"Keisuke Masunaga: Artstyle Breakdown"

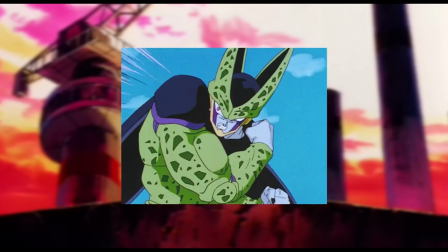Welcome everyone to the video and as it says in the title, I'll be breaking down the man himself, Keisuke Masanaga.
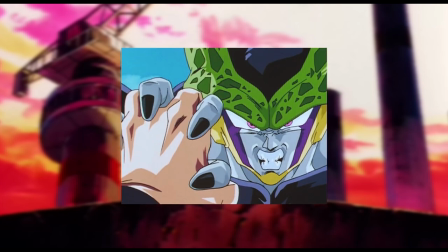Now this won't be about his animation, but rather individual frames and just discussing all the small details and stylistic
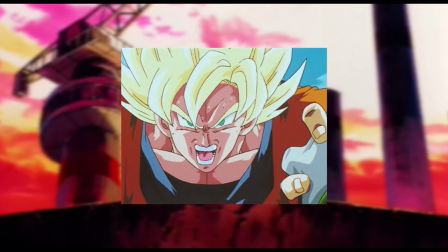notes that brought everything together in giving such a rough and fearsome look to his characters.
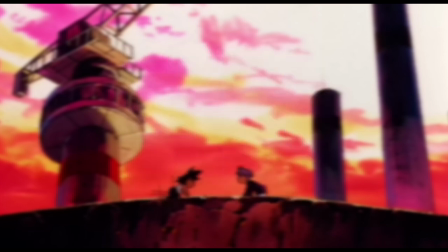And before we get started, the featured artist today is Tin underscore XD.
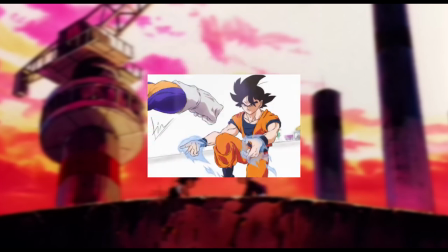He does some outstanding work and I'm sure he would appreciate your support. link to his account will be in the description and if
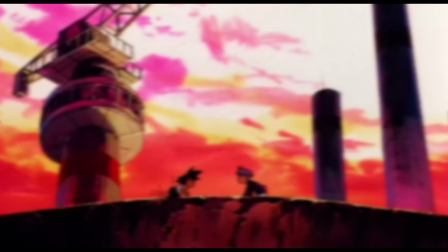you want a chance to feature in a video tag me on either Instagram or Twitter and use this hashtag.
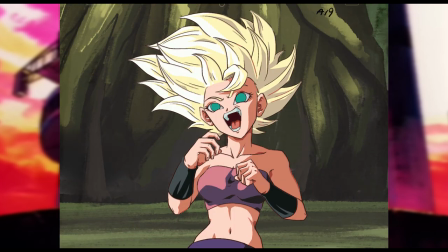So I got this idea by doing these Masanaga inspired redraws lately kind of imagining like a what if a particular scene appeared
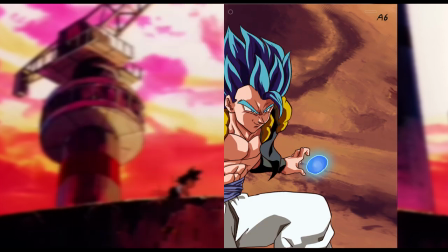in the Boo arc or whatever and so I was constantly breaking down his work and what made it stand out so I thought it'd be interesting to share and discuss my
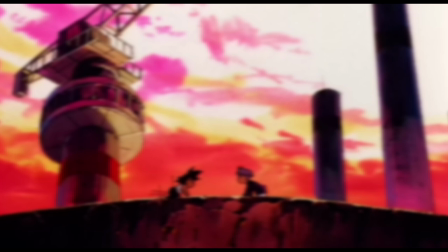observations I've made etc. So firstly we have this shot here by Isao Sugimoto and is corrected by Keisuke Masanaga.
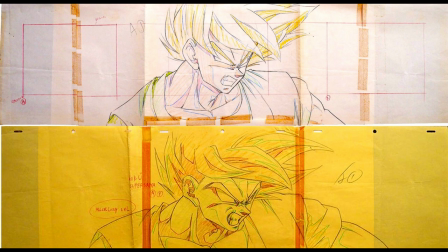Of course, this I believe is his second debut as animation supervisor and he gives Goku a really intense expression.
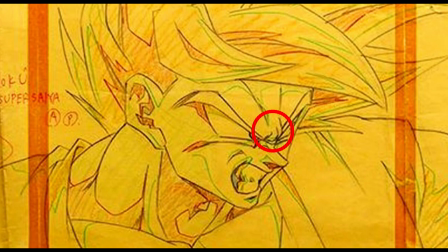So, now let's take a closer look. Now, generally, it wouldn't be uncommon for his facial muscle here to be drawn with a single line and straight down with another line underneath,
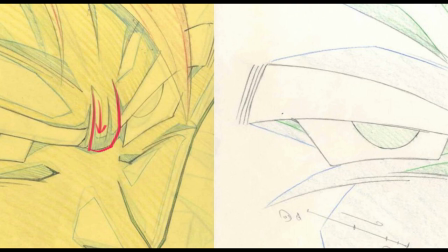pretty much like in the original image above.
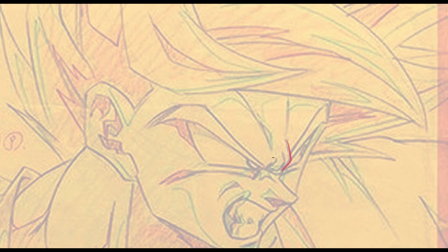However, with Masanaga, especially compared to the other animator he draws these two lines much more on an angle very pointy looking making it appear that the muscle is pushing more outwards furthermore he kind of sections off each little muscle group underneath and lastly he draws this line here much shorter which kind of
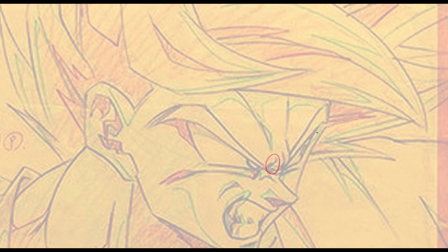gives this sort of twisting motion now although small this compared to the original helps in pushing the expression and intensity and pushing this
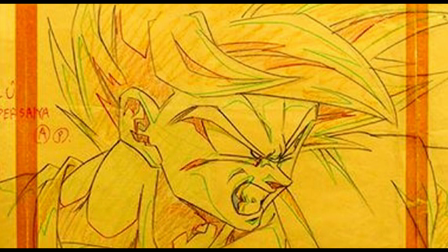group outwards is one element that makes the eye feel a lot more like it is sitting in a socket thus helping in the face feeling more three-dimensional that's why we have to be intentional with every line and pay attention to even the smallest details and the next point i would like to make is the eyes and eyebrows
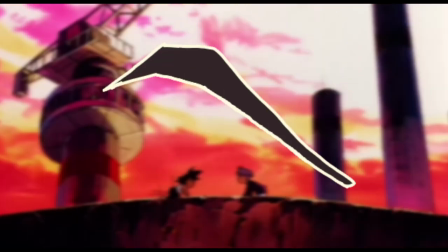although quite off model they are very interesting and fearsome and the shape itself is quite different but usually it's just one pen stroke on
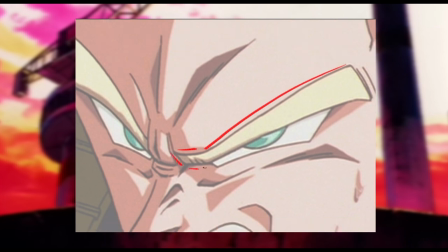the top perhaps a second one a little lower one here underneath one line here near the end, curves inwards with another line, one here and one here.
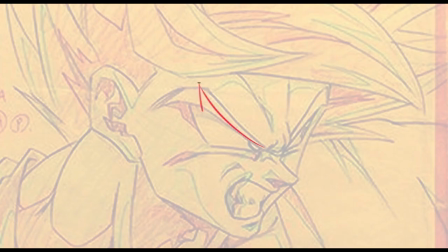With Master Naga though, he really arches the eyebrow upwards and has the top end of the eyebrow more on a slant, then another curved line on top with the third line being very angled and pointy, then it just sort of curves in this wavy motion underneath. And so the way he has drawn the eyebrow makes it feel like it is actually wrapping around the muscle here.
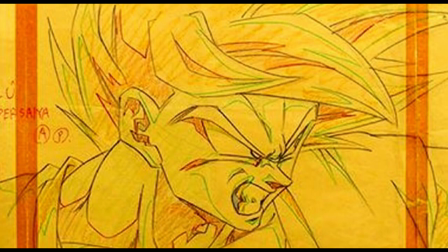The shape itself is also quite angular and pointy and I've briefly talked about good shape language in relation to shading in the past but it absolutely applies to pretty much every aspect of a design and in this case the shape of the eyebrow shot which again might seem like a really minor thing
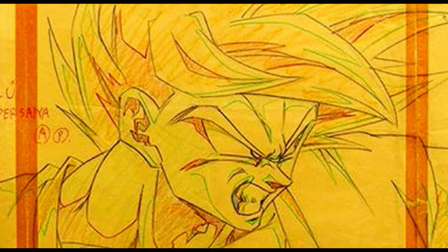but as i said the term before shape language is just that it's a language that works in unison with other elements that are drawn in a similar way for example if the ear was drawn very rounded it'd feel quite out of place because it is a completely different shape that conveys a different
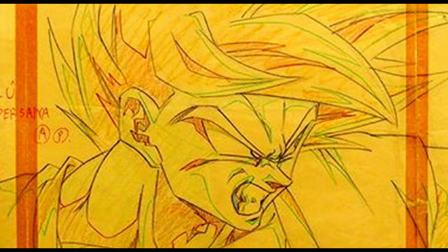message whereas Masanaga stylizes this feature once again in a very angular way having the bottom part kind of curve inwards rather than out adding to the overall rough aesthetic to his work oh and the eyes themselves are a bit more rounded off surprisingly and he doesn't have them on the same angles the
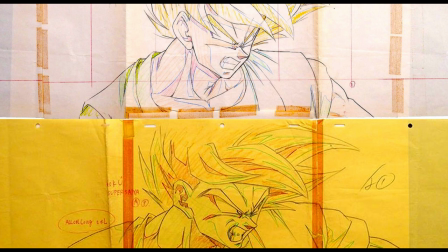original and brings them lower down on the face now to the jawline once again the way he stylizes it is much different than other animators usually it wouldn't be uncommon even in Toriyama's work for it to be quite simplified.
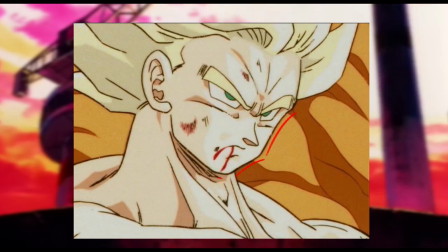So you would like have one line on the side of the head, another for the jawline, one for the chin, another one here and one here.
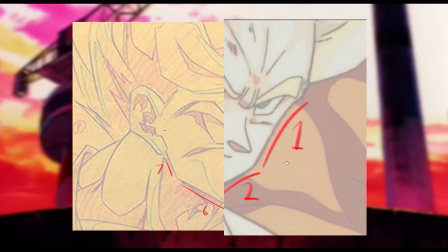Whereas Masanaga seems to have about seven separate lines with quite a more detailed chin.
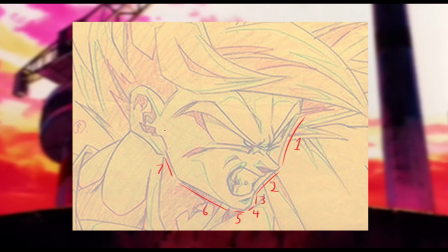However, what really gives that intense feel to this piece is how curved inwards the jawline is and the chin,
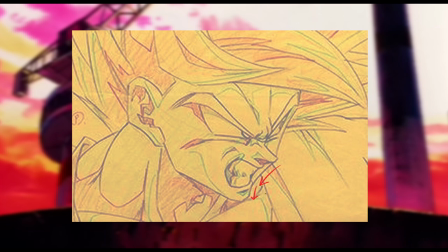as I said, being more detailed and defined, really packing that fearsome look to Goku, especially in contrast to the original.
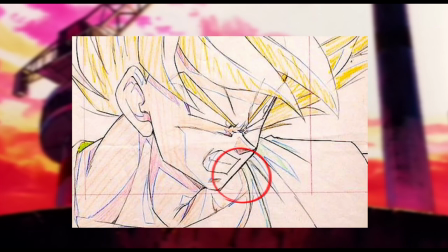And finally, what brings this piece together is the mouth.
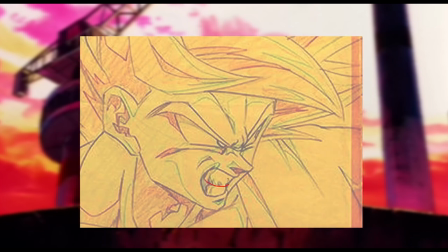For one, it feels much more three-dimensional by drawing the teeth in more of a curved direction he also makes a choice to show the inside of the mouth and even draw the teeth quite angular and it feels phenomenally more expressive the mouth overall is also pushed more sideways and places a extra
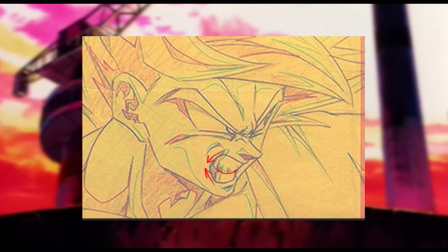line above he draws the lips somewhat and unlike the original which draws the creases under goku's eyes pretty much
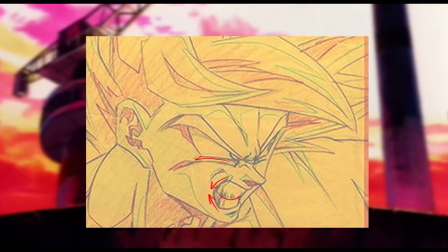in a straight line he draws the creases with more of a curve however not completely like you would usually see. Instead, this line here kind of comes down more in a sharp way. And lastly, he adds a bit more flow to Goku's hair.
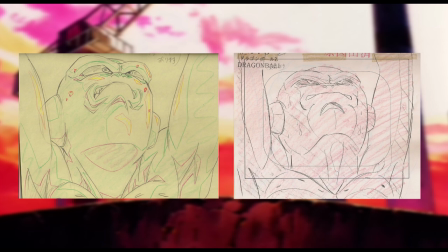Next up is Kid Buu from episode 279. The original layout was done by Takayuki Monaka and the corrected layout by Masanaga. So once again, we get a great example of exaggerated expressions. And the first point of interest is how the character's face doesn't feel flat.
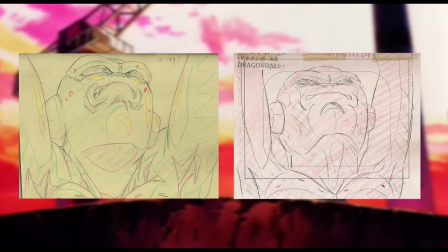And this is in part done by making certain features of the head curve around. For example, the eyes are drawn in a curved motion.
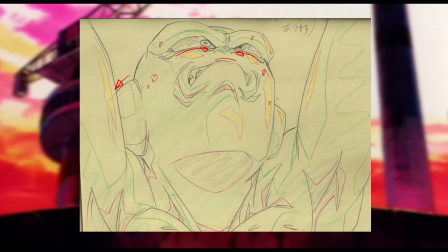The top of the mouth again is a curved line. The ears are drawn facing downwards instead of just straight out and placed more to the side of the head which overall really makes it feel like Boo's face is being stretched and pushed outwards adding to the overall exaggeration and thus intensity. And once again the mouth like last time is really great.
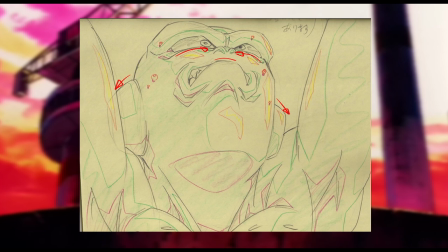He seems to push the upper lip even higher than in the original and the mouth feels like it has been stretched by drawing the edges of the mouth downwards instead of just straight to the side. there are some additional lines added around the mouth indicating the folds of the skin and with his
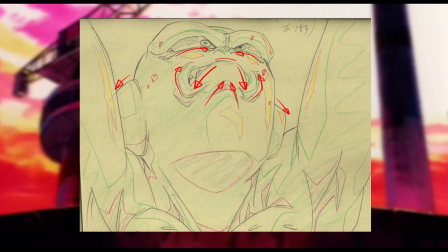great placement of shading it really gives a strong sense of form and some extra little details like the teeth are added as well as giving Boo these pointy little nostrils he also is partially squinting one eye so overall when you combine all these various elements together you get a powerful expression that much
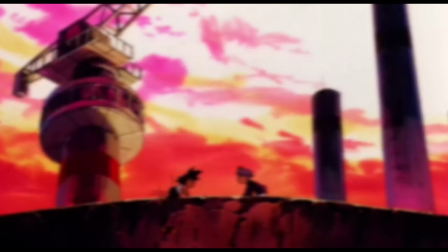better illustrates to the viewer the stress the character is going through and is also great character acting making him feel alive but with that final note,
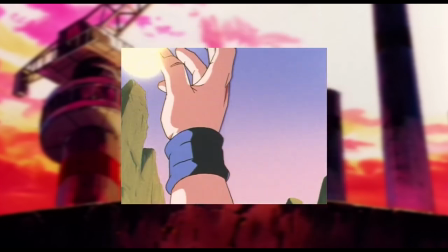I'll end the video there. There were definitely other little stylistic notes I definitely couldn't have pointed out.
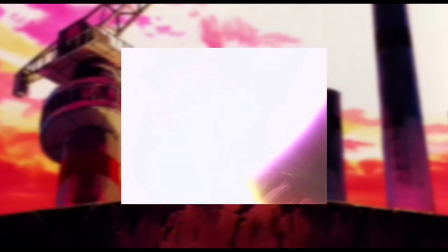I felt like those were the major ones that really make his work stand out and most important, the ones that were worth mentioning.
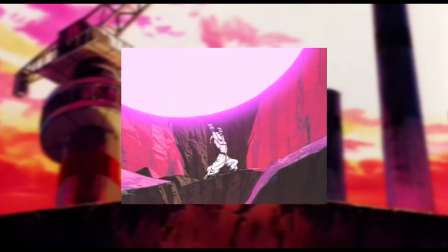And overall, I hope you enjoyed the video. I hope you learned something new, whether you were an artist or not.
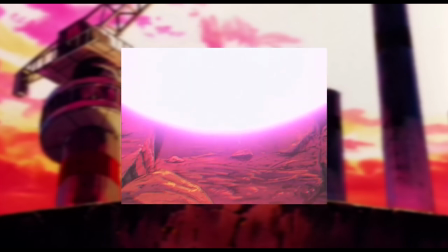And with that, I'll see you later.